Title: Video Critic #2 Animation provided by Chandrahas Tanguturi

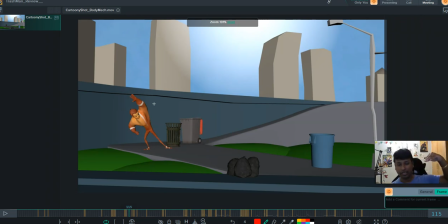[12:22]
Snappy is you start slightly slow, you give the audience a hint of what you're going to do, and then you do it really quickly, and then you like settle and cushion in that pose.
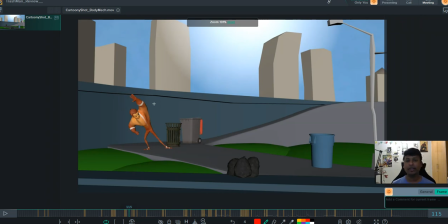[12:35]
All right. Classic examples: Hotel Transylvania, my favorite, Cloudy with a Chance of Meatballs. I love that movie. So all of these are very great examples of snappy animation. So if you look at that, there is pose to pose.
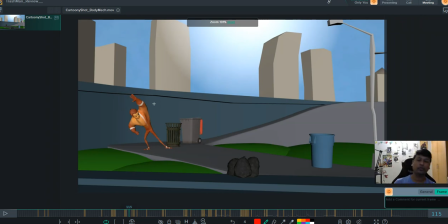[12:52]
Yes, they go from one pose to another pose and strike another pose, and but look at the way their antique works. It's very therapeutic to watch how their animation flows from one shape to another shape. So as 2D animators used to do, they just used to look at lines, how the lines flow.
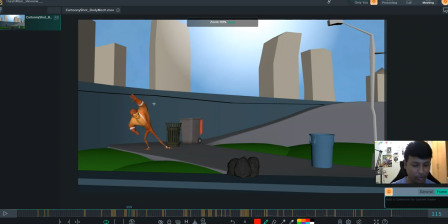[13:10]
That's exactly what we need to do here as well. All right. So I love this ghost hand thing.
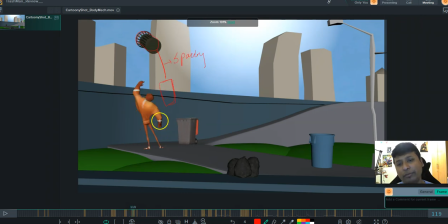[13:29]
But what I'm not very, keen about is again the spacing issue that is going on. For example, look at the spacing between the trash can, which was here to here. All right, it was a huge hit.
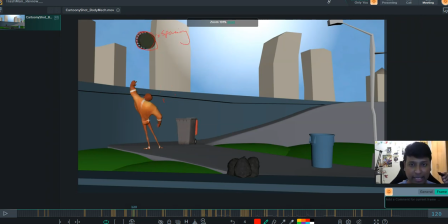[13:45]
And then what happens is the next spacing is barely anything. So what happens in situations like this is that your eyes get stuck over there, right? Like it felt like it went stuck and then came back really fast back again, and that
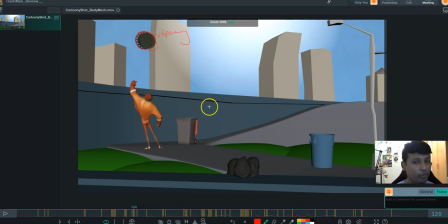[14:05]
creates somewhat of a jerk in such a fluid movement, which you're gonna give next, like this. You can give it a little more hang time, I would say, and a little bit more spacing to go around.
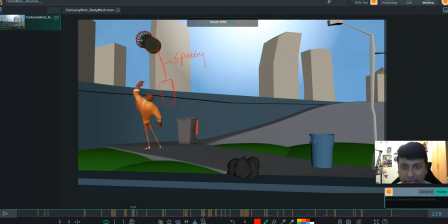[14:19]
Right, let's just take it a little bit more up, because he threw it with such a force that in one frame it traveled this much distance. It should, I mean, we should give it the opportunity to go reach its potential and then come back down, right?
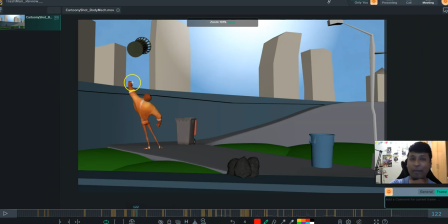[14:32]
And that will just only create a better visual path to your animation, to that object, right? to your eyes. So and then like it just drops down like a straight rock.
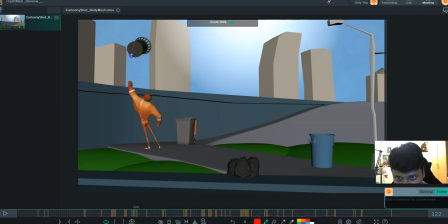[14:49]
All right. So let it have some more curve. All right. And so you can connect it into a nice circular path and then like move it around. That is what
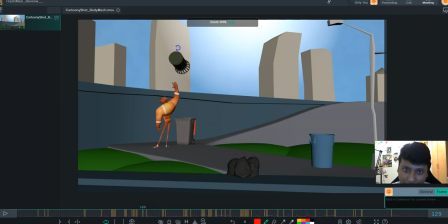[15:05]
even here, all right, like let it go a little bit more up. All right, let's not just restrict it too much because gravity is there obviously, but what happened to all the force that guy used to throw it up?
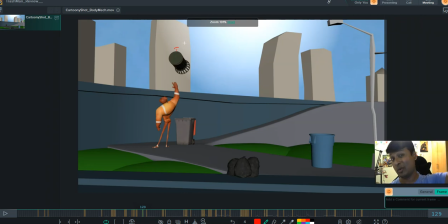[15:19]
So that if anything goes up, obviously comes down, but it takes its own time according to the speed and the air resistance and the weight of the object. So and then he holds it. When he holds it, let it
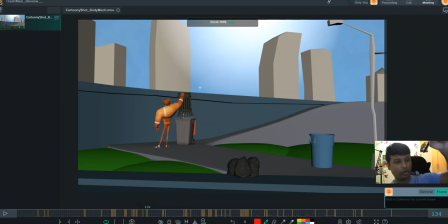[15:36]
you lift it as soon as he got hold of it. So let him go for at least one frame down after he's caught it. No matter how strong he is, there is certain weight to that steel, trash can.
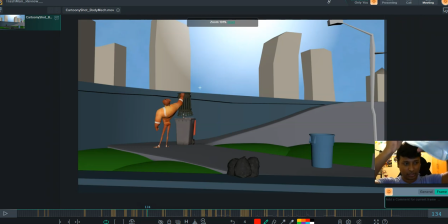[15:49]
So if he's caught it, all right, if he's caught it, it needs to go down a bit, all right. He's caught it, it needs to go down a bit, and then it can go up. So that you can add over here.
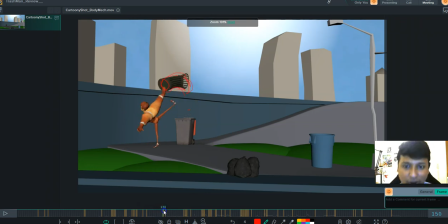[16:07]
And probably the arc of how he is, using the trash can be better. Like the way he's throwing the trash can, the arc of the trash can could be better.